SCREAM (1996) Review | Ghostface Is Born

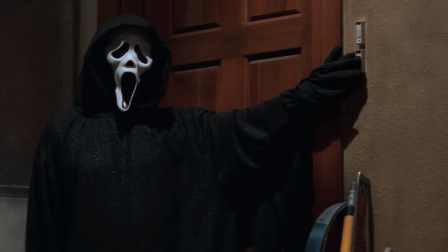Mr. Ghostface I want to be in the sequel It's also in the scene in lighting that we get a better look at glittery Ghostface Which I am
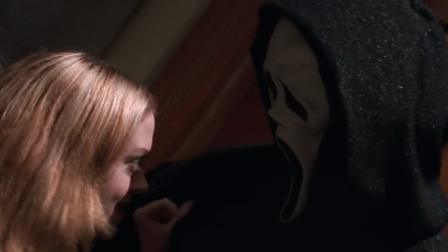a fan of not just that but this scene is also a perfect example of the goofiness that is involved with Ghostface that I'm sure was a
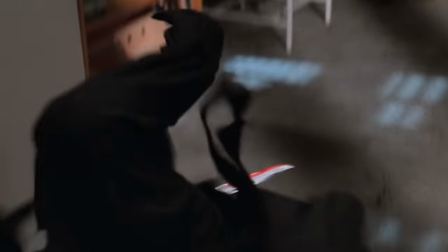risky thing to include in this movie is all throughout the film We have seen that this ghost face is obviously human because throughout the movie We've seen
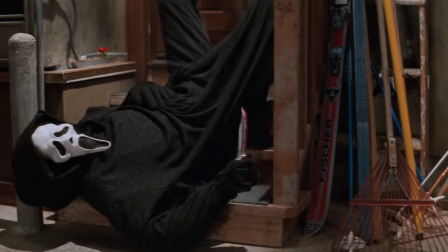that this ghost face is tripped been beaten kicked and in this garage sequence He takes the biggest beaten and that really to me just adds more of a terrifying factor to ghost face Even though sometimes the logistics involved with this movie don't make all that much sense Like a woman thinking
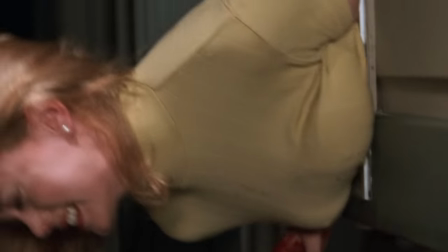that she can squeeze through a cat door Just like it wouldn't be possible for any garage door to hold the way of a human being you want to
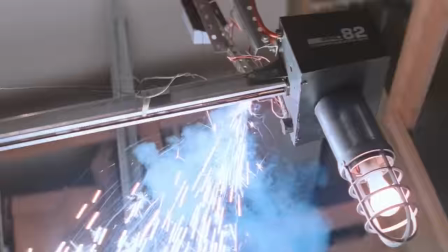know how I know Because this damn movie got me in trouble I saw the movie as a kid and I thought garage doors were that strong where they can hold up a person So one day when my dad was opening the garage door and I was nine years old as it was going up I decided to hang on thinking it would give me a little wee ride and I broke my garage door and cost my parents hundred dollars Oh,
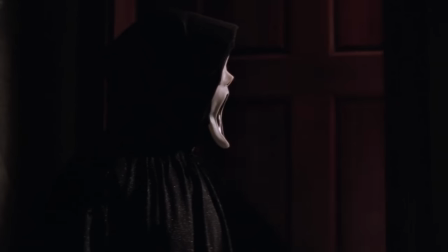I felt the ghost face beaten that day But it's not long after Tatum's death that the party starts to end because of the curfew on Woodsboro
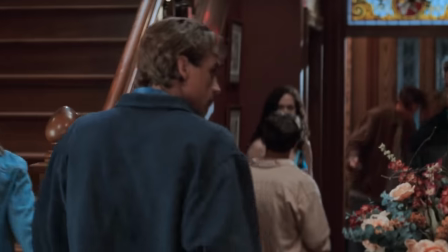Entering in Billy Loomis who Sidney decides they need to go upstairs and have a talk This is where Sidney tries to
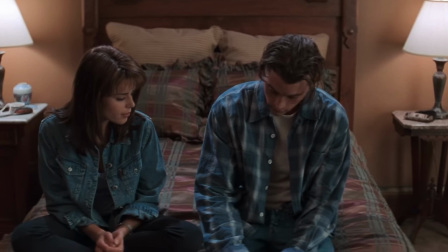go ahead and put the past behind her move forward with her boyfriend in some dialogue that Might come off cheesy today,
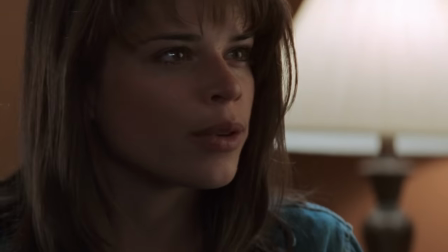but I don't know why for me it really hits and I like it This isn't a movie It's all It's all a movie.
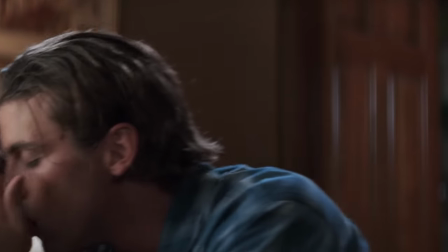It's all one great big movie as that adult movie is starting to begin upstairs We cut back downstairs to where Randy is going ahead and
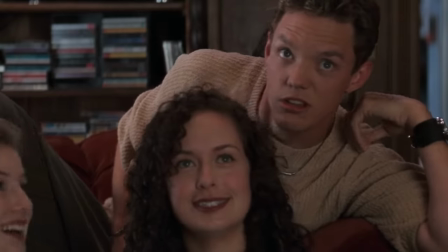explaining to some of the newbies the rules of a horror movie Why don't you there are certain rules that one must abide by in order to successfully survive
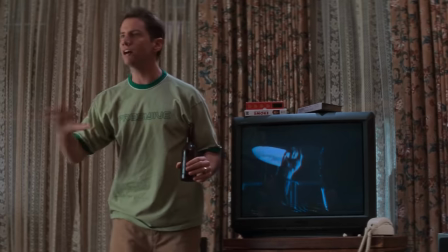a horror movie another Iconic thing that the scream franchise is known for is establishing rules for each one of its sequels And
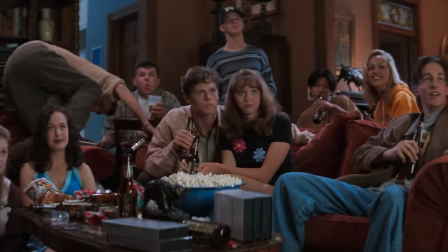I love how after each one of these rules is being said you immediately start thinking back to some of your older favorite horror movies of that time and going oh crap
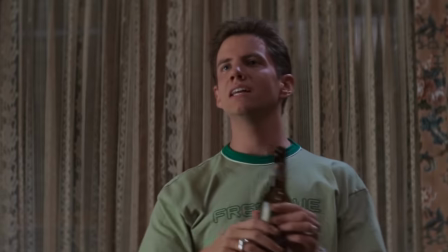that is true when this person did this and then did this they would end up dead.
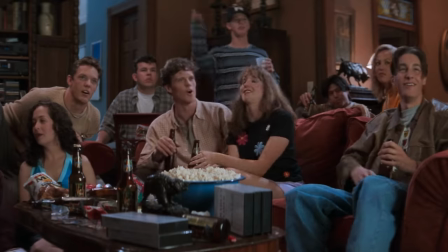It just further goes to show you the great commentary that Scream is and being spot on with things
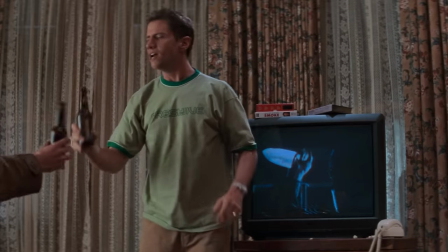while also still following the rules that it is setting up and breaking a few of them.
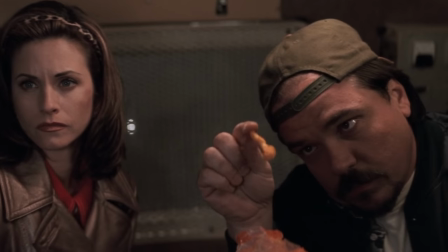We then cut to Gail Weathers and her cameraman who have been spying on the kids at the party with the camera they planted in the house
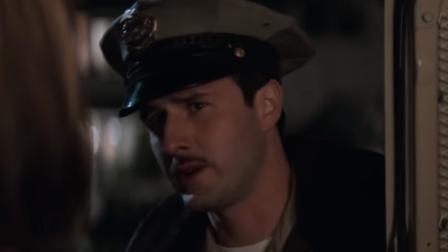where Dewey interrupts them informing Gail that he got a call about a suspicious car down the road and if she would like to come with them.
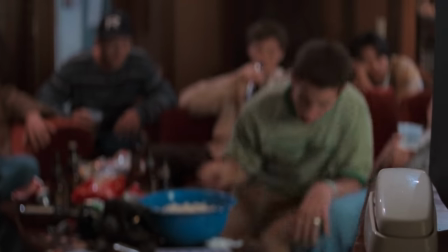As those two future lovebirds head off, we come back to the kids inside of Stu's house, where they find out the fate of the principal from their school.
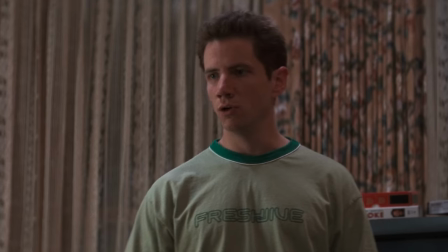They found Principal Henry dead. He was gutted and hung from the goalpost on the football field. Let's go over there before they pry him down!
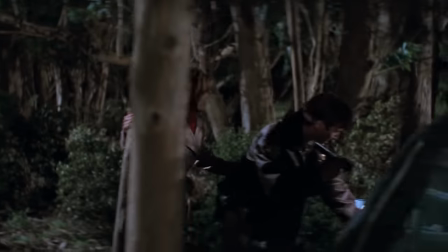Here's where Dewey and Gale then come in contact with the car for Sidney's father,
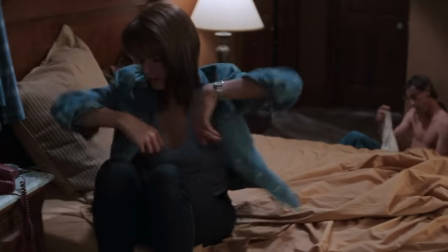making it extremely obvious now that he is most likely the killer of the movie, setting things in motion for the finale,
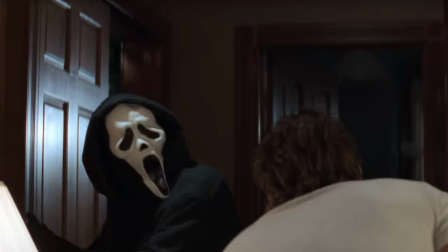and just to reassure the audience that they don't still think it's Billy Loomis, they go ahead and get rid of him.
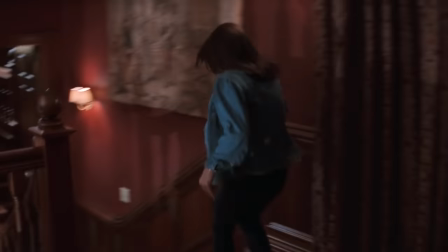Sending Sidney running across the stew house until she lands on a boat.
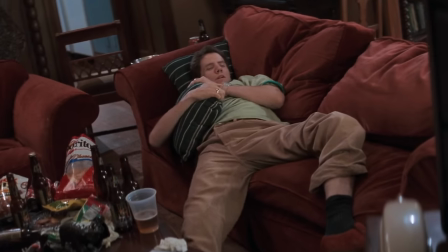With Sidney escaping, we cut to what I think is my favorite meta Easter egg joke of the entire movie is Randy,
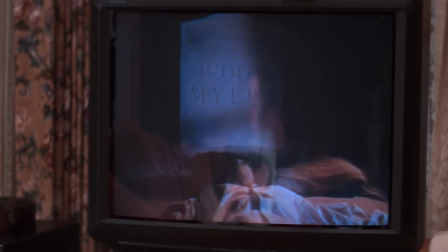played by Jamie Kennedy, who is talking to his TV as he's watching Halloween,
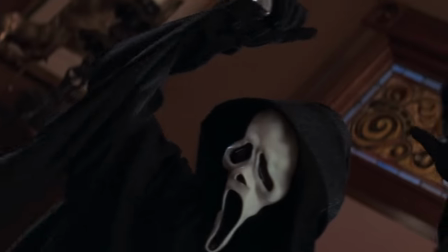speaking to Jamie Lee Curtis, but at the same time is also speaking to himself.
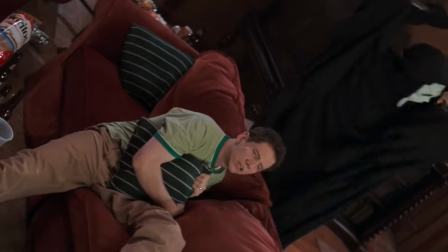Because his name in real life is Jamie.
Look, there he is. I told you.
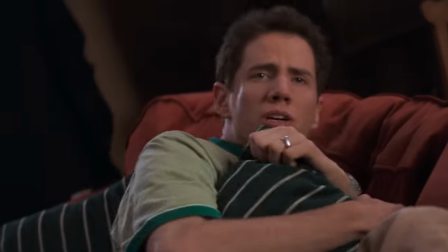I told you he's right around the corner. Jamie, look behind you. Oh, Taro.
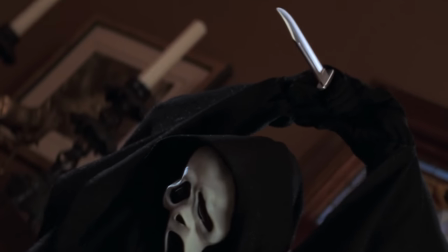Behind you. Behind you, Jamie.
This movie does so many clever things.
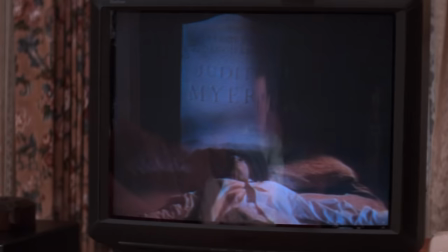But for some reason, I feel like that's the cleverest thing they've ever done. And really, this is just where you have endless amount of chaos starting to happen in the movie.
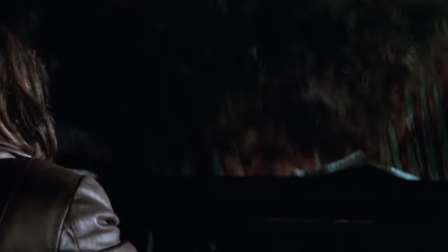Gail realizing that the killer is nearby and having to escape only for her cameraman to be on top of her car.
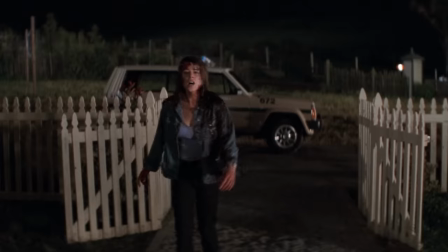Us finding out then that Dewey Riley gets stabbed in the back by Ghostface?